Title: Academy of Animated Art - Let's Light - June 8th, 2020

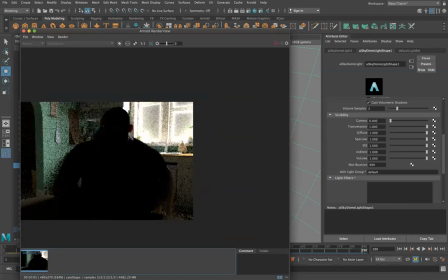12:07 It's not necessarily a bad thing. Huh. To tell you the truth, I'm actually kind of liking it. I think it kind of creates a nice little glow. It might not actually be, it might not be technically scientifically accurate, but I kind of like that additional glow that it's giving.
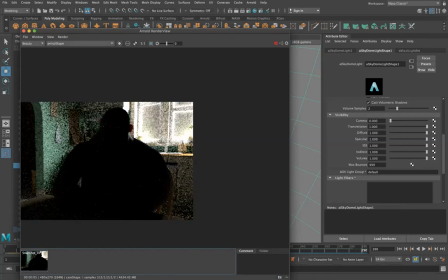12:25 And judging by like the rest of this, I think we're all in the same spot. The other part of this is like, look at the noise up in here, up over his head. I know this is all low res, but you can kind of see that there's more noise being generated from this light portal, which is more important to me at this point than the area light.
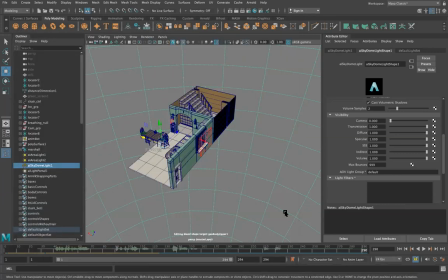12:45 So we've got that in our back pocket if we need it.
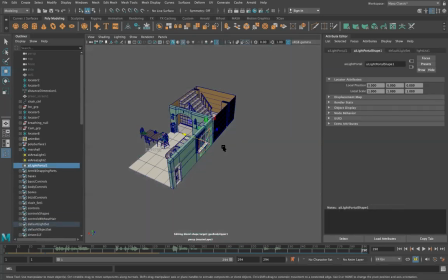12:48 So what I'm going to do is I'm just going to go ahead and delete both these lights.
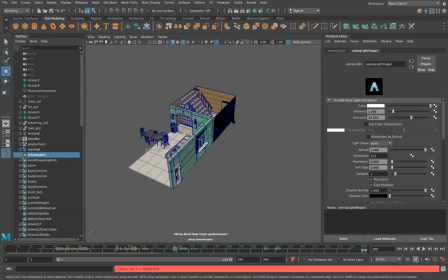12:57 I'm going to go ahead and delete the sky dome and the portal light and just stick with the area light for now. If this is causing me problems, I know that later on I can use I can go back and switch it up.
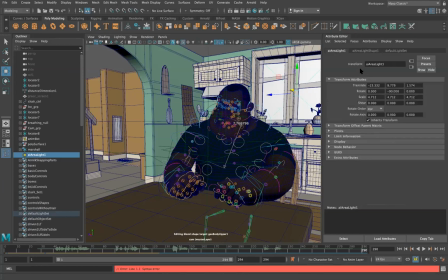13:11 So now that I'm kind of pot committed on this one, I want to make sure to name this. So I personally, more recently, I've started to name all my lights with the word light at first, light underscore, and then like a description, either like window or area, whichever you prefer.
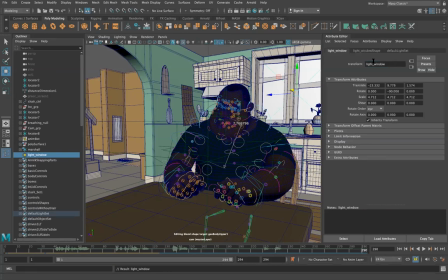13:29 Light window makes the most sense to me. Oh, the reason why I've used light underscore in the name is in case I ever have to set up a tool or a regular expression or something. And I always know that if I just do light underscore, I can always grab all the lights. Also, when I'm looking through the outliner here, it makes it much easier to find.
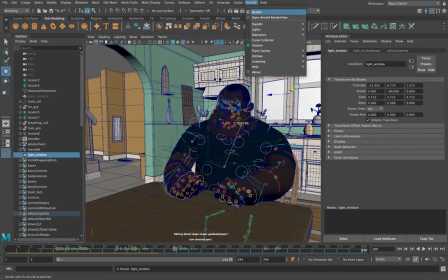13:48 Okay, so that being said, got this light in place. We've got it about the size we want.
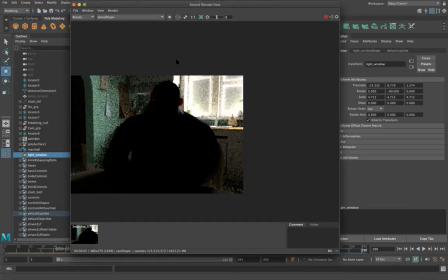13:54 One of the things about this room, because and again, I should state this, that
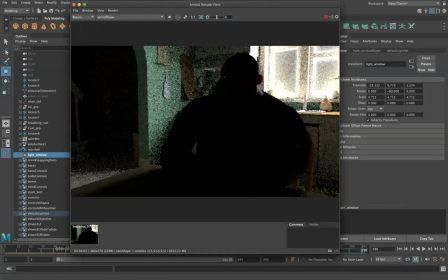14:03 I'm approaching this with the mindset of I'm the creator for the look of this. So Remus worked with Becky to do a brilliant job of creating the animation. So the only thing that I am holding sacred that cannot be changed is the animation.
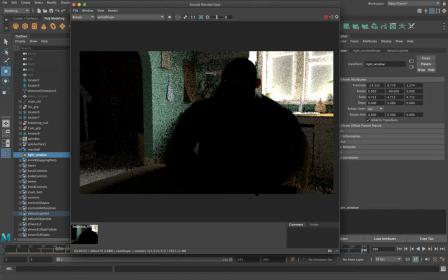14:22 And I know that when they create animation, they have a specific aspect ratio in mind. So I'll leave the aspect ratio where it is. I don't want to expand it too much or scrunch it in.
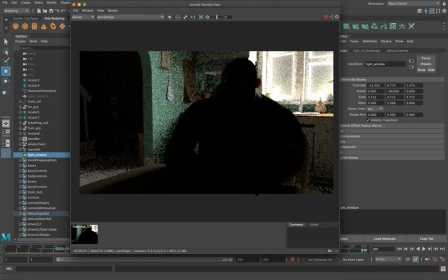14:36 But everything else, all the shaders, all of the look, the mood, I'm taking on me to change.
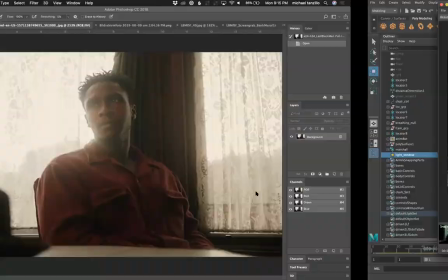14:44 So the one thing of looking back on this reference
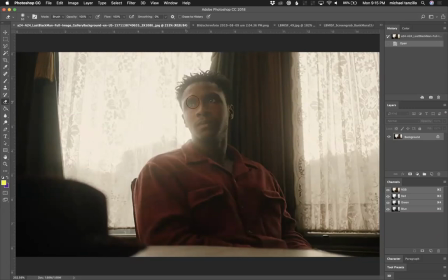14:48 is that I really like how all of the tones in this image are warm. I like the mood that it's giving me. I like that it's giving me like a soft, comforting. It's like a warm embrace.
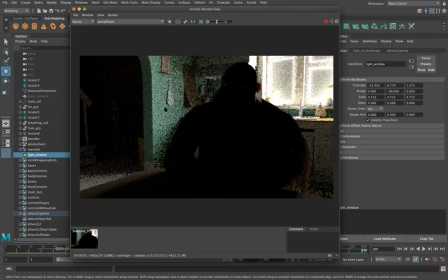15:02 This green wall is not doing it for me because I think that's going to kind of go away from that.
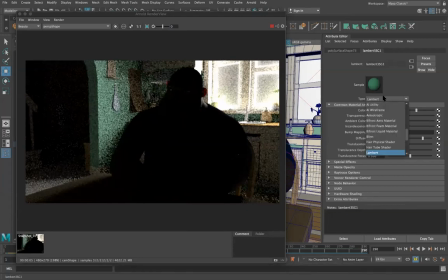15:10 And since I inherited this, there's a Lambert's, so I can just go ahead and replace this with a Arnold shader. So I always use the AI surface shader as my default. The reason why I'm switching it out to an AI surface shader is just because I'm a firm believer that a renderer is set up to render with its natural shaders. And if like it totally works fine with Maya shaders, totally fine, but it's a secondary thing that it's like doing some weird conversions. So I always like to stick to the render engine's native,
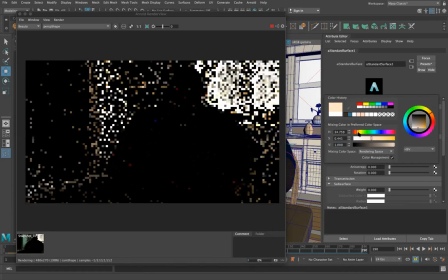15:47 just kind of like their native shaders. So I'm just gonna make this like kind of a warmer, kind of a beigeier color. Be kind of lame about it.
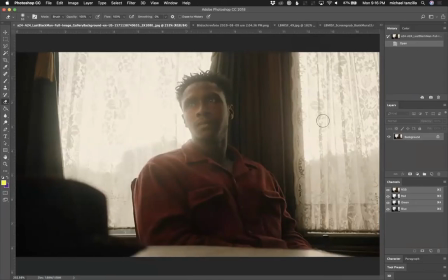16:01 But I want it to be a little bit lighter because I'm gonna have like, if you look at this, like all these light values around it and then having his darker skin tone pop forward. So I'll keep this a little bit lighter, but also a little bit on the warm side. So I'll just stick with that for now.